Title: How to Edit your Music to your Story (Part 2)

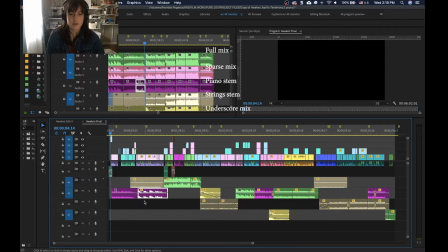510s
And then I brought in this other one that has it's like a, I guess, a darker type of sound
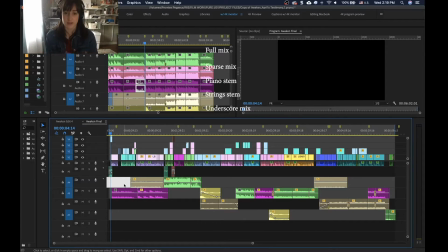523s
that has that cue of like something bad is happening or going to happen. And then I have strings. So I'm going to play this section for you guys just so you can see and hear, and then I'll explain my music choices.
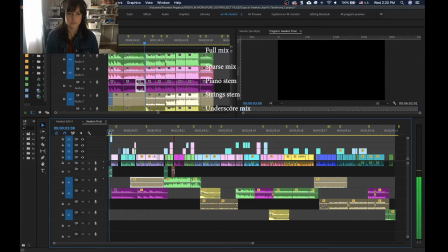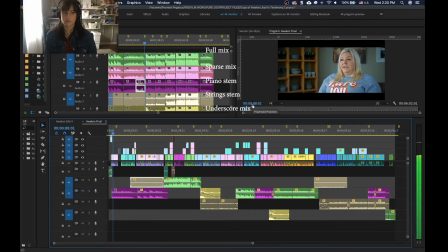549s I remember putting myself on the gurney and then getting loaded in the back of the ambulance, and I don't remember anything else. To me, I'm easygoing. I have a great personality.
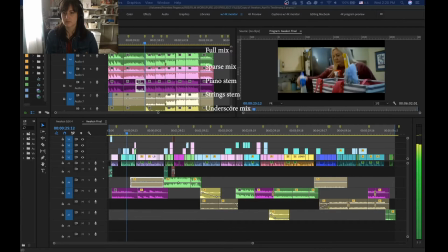567s I love everyone. I clean houses for a living. I also nanny. I take care of 4 beautiful children that call me Miss April. Those kids hold a special place in my heart. It was on a Thursday night, around 9:30.
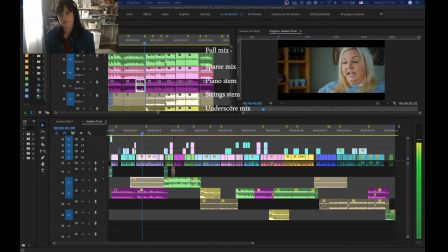585s I said, I'm gonna go to bed. I climb into bed and I feel what feels like a muscle cramp in the back of my head. As I open my eyes,
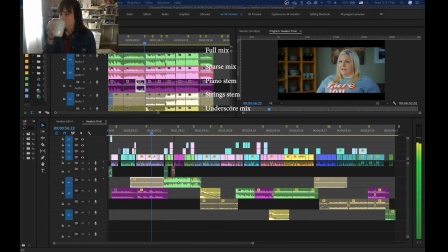596s I realize that I'm on Mike's side of the bed and he's holding my head so I wouldn't fall off the bed, and I seen that he had his phone. An ambulance comes. I remember putting myself on the gurney and I don't remember anything else.
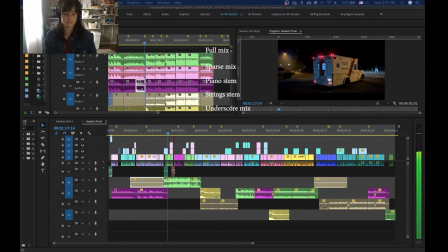618s They took me to Freeman Hospital. The doctor comes in, he said, you have an aneurysm Okay. and it's ruptured.
So let's kind of just take this first section and I'll explain. Sorry, I'm so froggy.
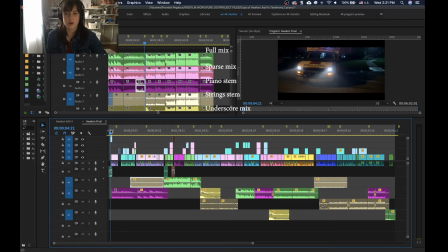636s
So let's just take the first section and I'll explain what my music choices and why I edited it the way that I did. I start with some sound effects to try to get the.
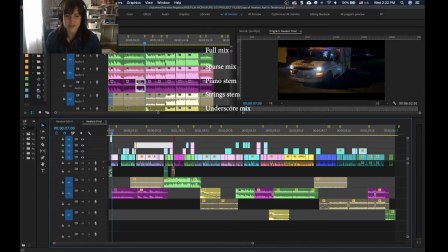652s
Anyway, I start with some sound effects, and then I bring in the music.
Myself on the gurney and then getting loaded in the back of the ambulance.
And this first section is for a hook, trying to get the audience captivated.
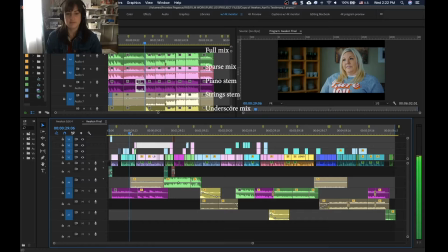668s
So I just kind of have kind of a low-key track to begin with, kind of explaining who she is, and then I bring in the strings here because this part of the song starts fading out, and then I bring in the strings.
4 beautiful.
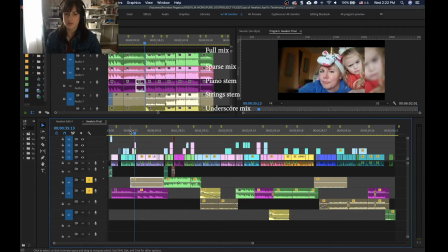691s
Okay, let me solo both of those tracks.
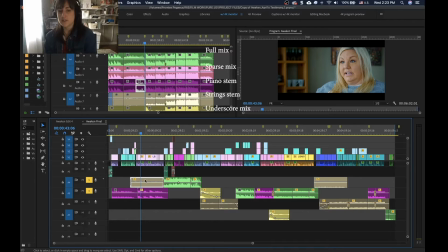711s
So I actually didn't have the strings in there first, but without it, it was sounding a little bit hollow, and I needed something to carry it through until I brought in this track here. This is without it.
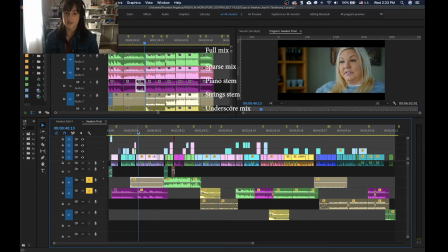731s
See how it's kind of just dry? So this actually helps bridge this transition, and it also starts bringing in a little bit of tension with the strings.